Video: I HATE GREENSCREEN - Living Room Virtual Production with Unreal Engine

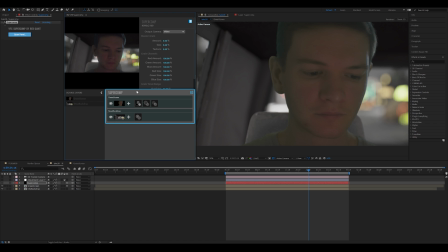(12:23)
I actually don't have the expertise in After Effects to do. And I'll show you what these are by just toggling them on and off. So I'll turn the Supercomp layer on so you can have a look up here and you can see what it's doing in its entirety.
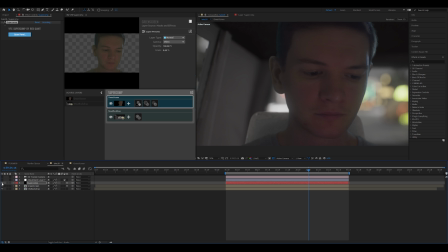(12:40)
That is blending me quite nicely with the color of the backdrop, and it's doing that in a few ways. So one of them is this color correction, where there's a literal button that says match background. It knows the background because I've dragged it in down here,
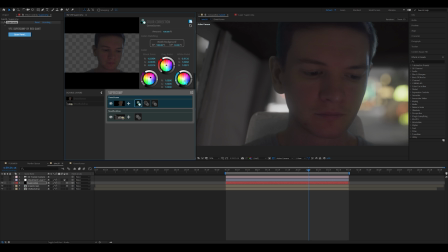(12:55)
and I say match background with it out, without it, with it, without it, with it. It was that simple. I've done nothing to any of this. None of these other settings have been touched.
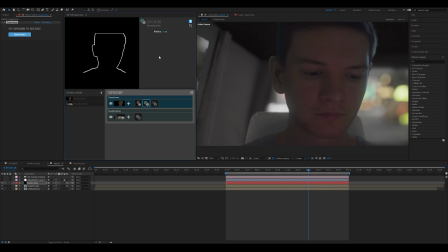(13:09)
And then you've got an edge blend, which is a slight edge radius. Probably don't even need much of that, to be honest. But here's the main one that I love, and that's light wrap. It is taking the lights from the background and wrapping me in them to give it a sense, especially around here, around the ear.
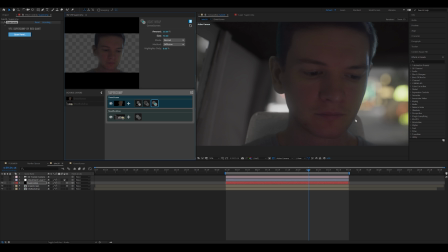(13:28)
It's a little bit of sort of light blooming to sort of try and bring the two layers together like that. Really good, amazing stuff. And on the background, I've even got a little bit of diffusion because I, by default, I didn't have the any kind of blooming as you would expect to see in camera if you were filming lights,
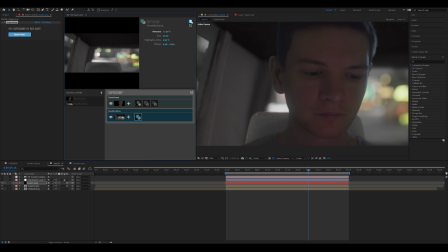(13:47)
city lights. So it just gives a little bit of extra kind of light bloom. And of course, what it's doing with the light bloom on, the top layer is being affected by that via these effects as well. It's really smart. I love it. Finally, we are getting into the very, very end.
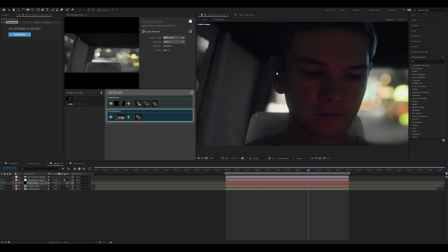(14:06)
A bit of a color grade on top. It's a bit dark, but to be honest with you, I think I just need to improve my lighting overall on this scene. And I will show you the final result now.
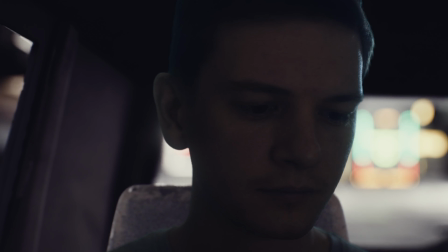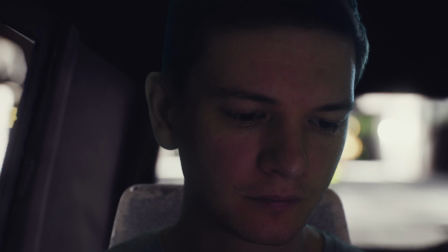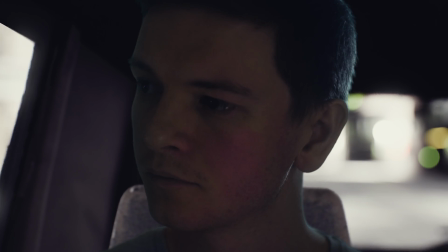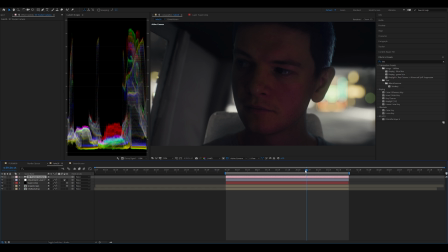(14:34)
So thanks for joining me on this brief dive into After Effects and using Unreal backgrounds and trying to match the two. Refining the lighting is where the effort needs to go next. Thanks for joining me, and I'll see you on the next one.